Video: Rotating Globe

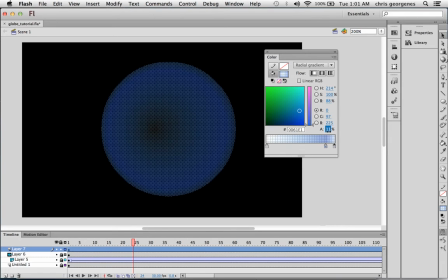(4:10)
And the alpha is brought down to about 10, between 10 and 15%, somewhere in there is fine. And then all we have to do is grab the bucket tool, fill the shape, and actually our gradient's really, really big. Sometimes if this happens, just magnify the stage or demagnify the stage. Just zoom out as much as you can and you'll see these handles. Sometimes this happens when you're applying a gradient to a shape that already has a gradient. So using these handles, we can shrink that gradient down to the appropriate size it should be.
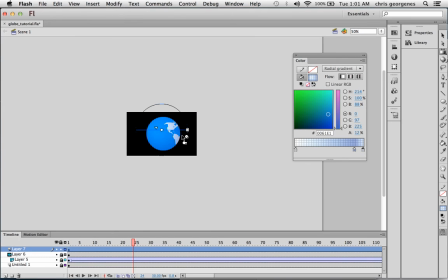(4:44)
So let me zoom back in.
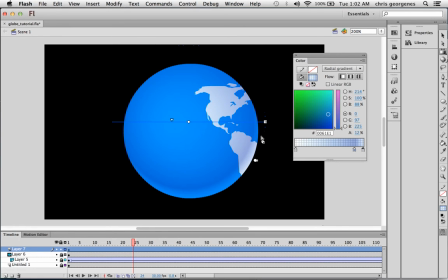(4:50)
Like so. And now here you can start to see this, the effect that we're after. I'm going to rotate this simply to get the most the transparent center, off center here.
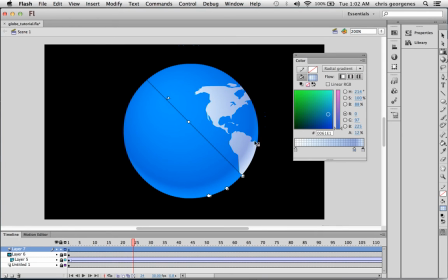(5:02)
By default, it should be about here in the center, and I'm going to move it up there. The cool thing is the as you can see when I grab the handles here, that the gradient itself is slightly larger than the shape. And you can play around with it based on your own needs.
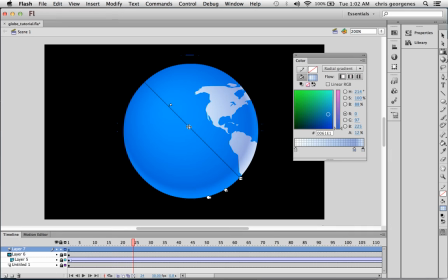(5:20)
What we want to achieve is this shadow line here, and that's this color, our middle color here. And this being lighter and with a little bit more alpha transparency will create this effect here along this edge,
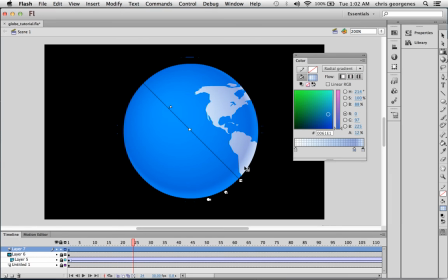(5:38)
which suggests that there's light coming from the other side. And this is what really emphasizes the roundness of an object. And if we want, we can exaggerate this a little bit more. So let's decrease the amount of transparency to about there.
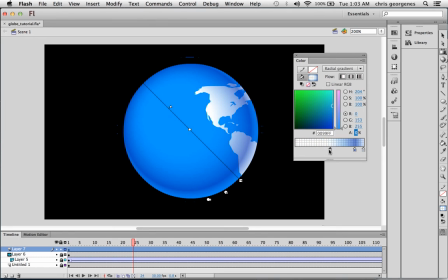(5:58)
And we can even slide these a little bit, the swatches. You can see how it, in real time, will update the gradient itself. That works. And we can lock this layer and play back the animation.
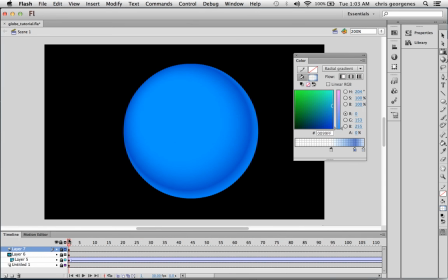(6:12)
You can see it just feels a little bit more realistic, just by nature of the radial gradient that we just added.
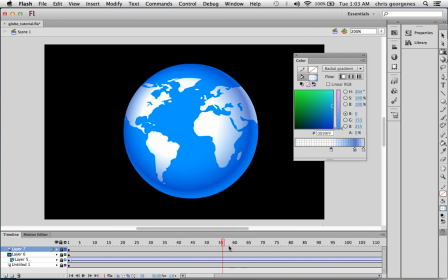(6:19)
So, and there you have it. There's a faux rotating 3D globe in Flash using a mask.